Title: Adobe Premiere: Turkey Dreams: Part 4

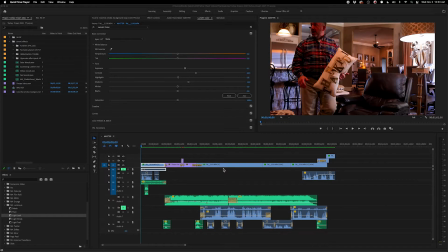(0:00)
Hi, my name is Joe and I make videos. We've been working on this Thanksgiving car wash commercial spot, and in the last video we added the dream sequence.
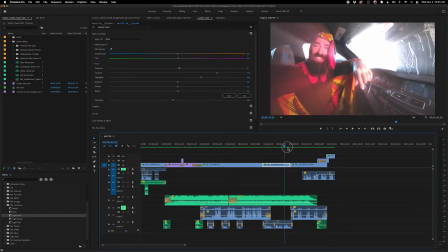(0:11)
We did a little bit of audio tweaking
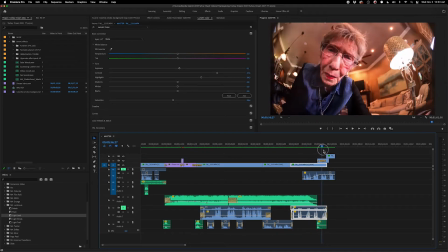(0:16)
and got it kind of visually where I like it.
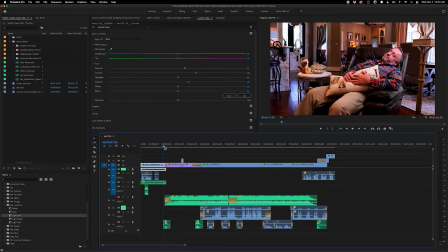(0:23)
What I did do while y'all were away is the
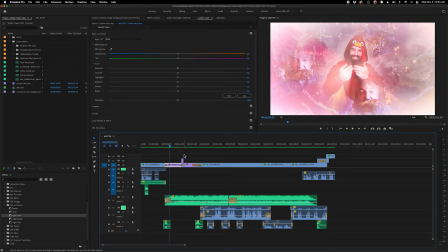(0:32)
sound effect we're using for the beginning of the dream sequence kind of has this built-in twitchy sound effect for a bit.
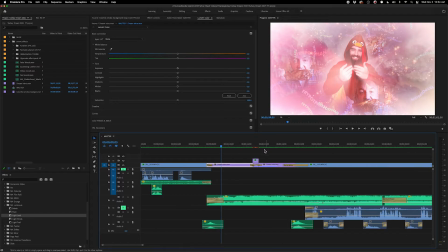(0:41)
So I went ahead just to make it match, and I did a little bit of fun stuff right here in the middle, just with some transitions and some effects and stuff, just to kind of
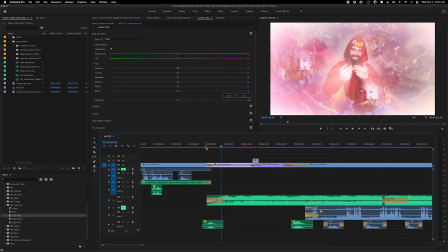(0:56)
match the dreamy feeling, the slipping off to dreamland kind of feel. So here's what I ended up doing. We'll play it for you.
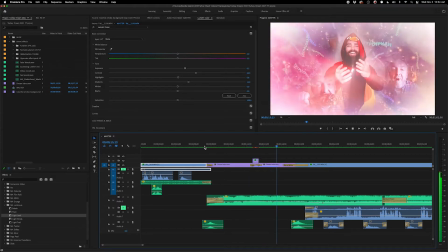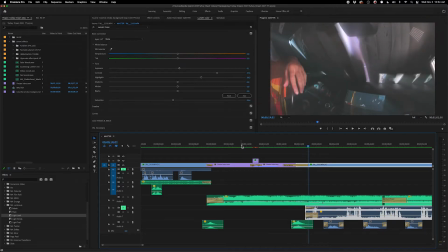(1:20)
See, that little twitchy sound effect was part of this audio clip anyway. So without anything being there, it just felt weird, looked weird.
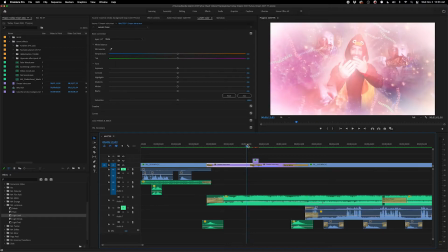(1:31)
So I just went ahead and just added a couple of little light leak based dissolves. These are free motion array stuff.
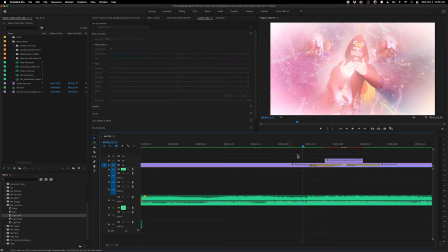(1:51)
And then added this background that I used as part of the actual dream sequence itself, kind of a smoky, colorful background.
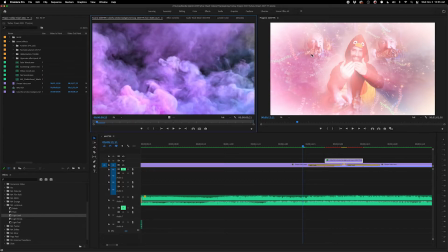(2:01)
I used it for the creation of this in After Effects in a previous video.
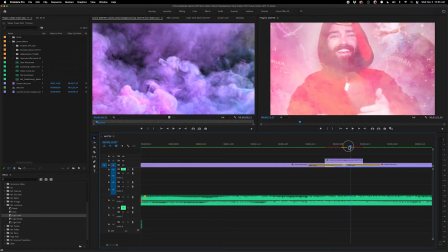(2:09)
So I just stacked it on top just to add some magicaliness to it, if that makes sense.
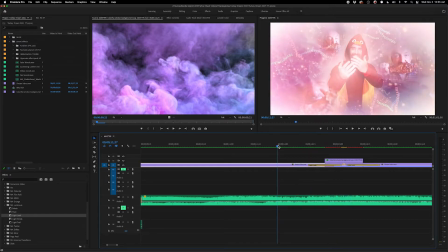(2:17)
So let's watch that again.
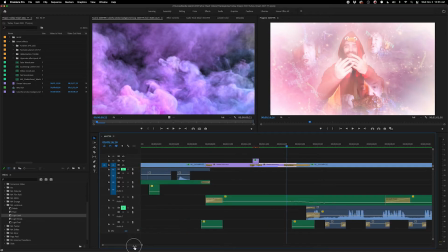(2:22)
Okay. Now, I just remembered a few other little things we need is we may want to consider
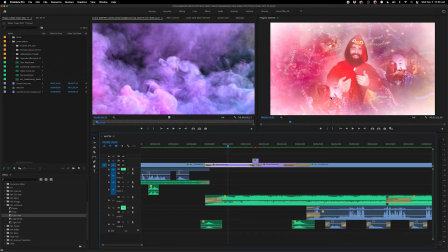(2:31)
is I recorded some lines of our gentleman saying some things to himself as he sleeps. Again, like he's tripping out on tryptophan.
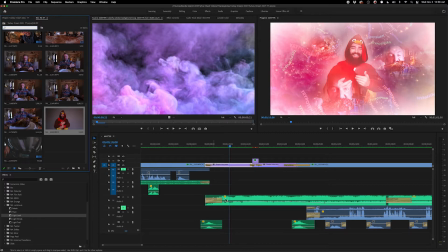(2:53)
Let's hear what we have him saying there and see if we want to maybe pepper those in to this opening sequence for the dream.
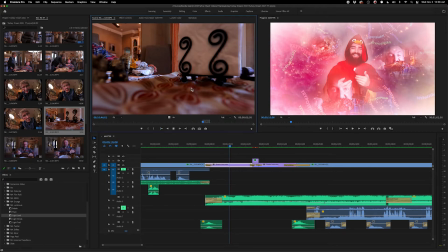(3:08)
I think we have him saying, and I'm very thankful for you too. Okay, that's his actual lines in the car wash.
What do we have here? Who are you? Well, you know what we can do? We can go over to the audio channel. Who are you?
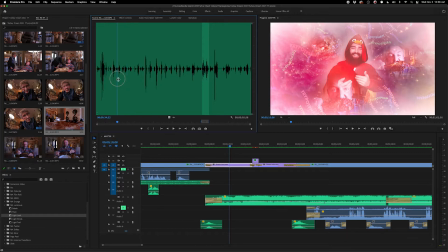(3:28) Yummy turkey.
There's some of them. We're getting there. More concise one.
Tryptophan. Tryptophan.
Yeah.
Tryptophan.
Now, let's drag some audio down here.
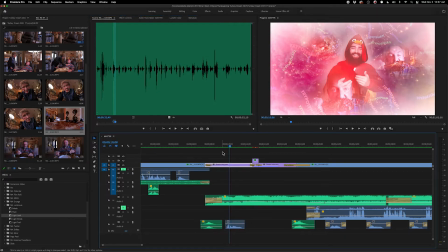Tryptophan.
We'll have it barely there.
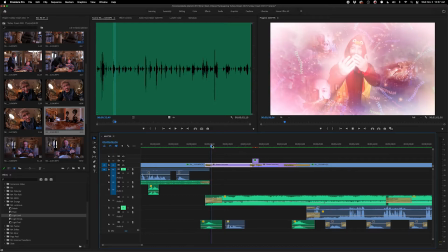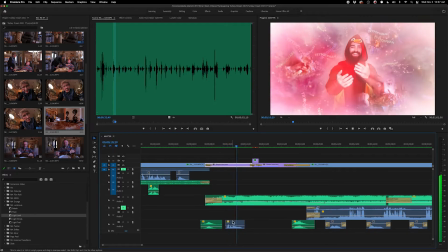(3:59) Tryptophan.
Let's get this up here.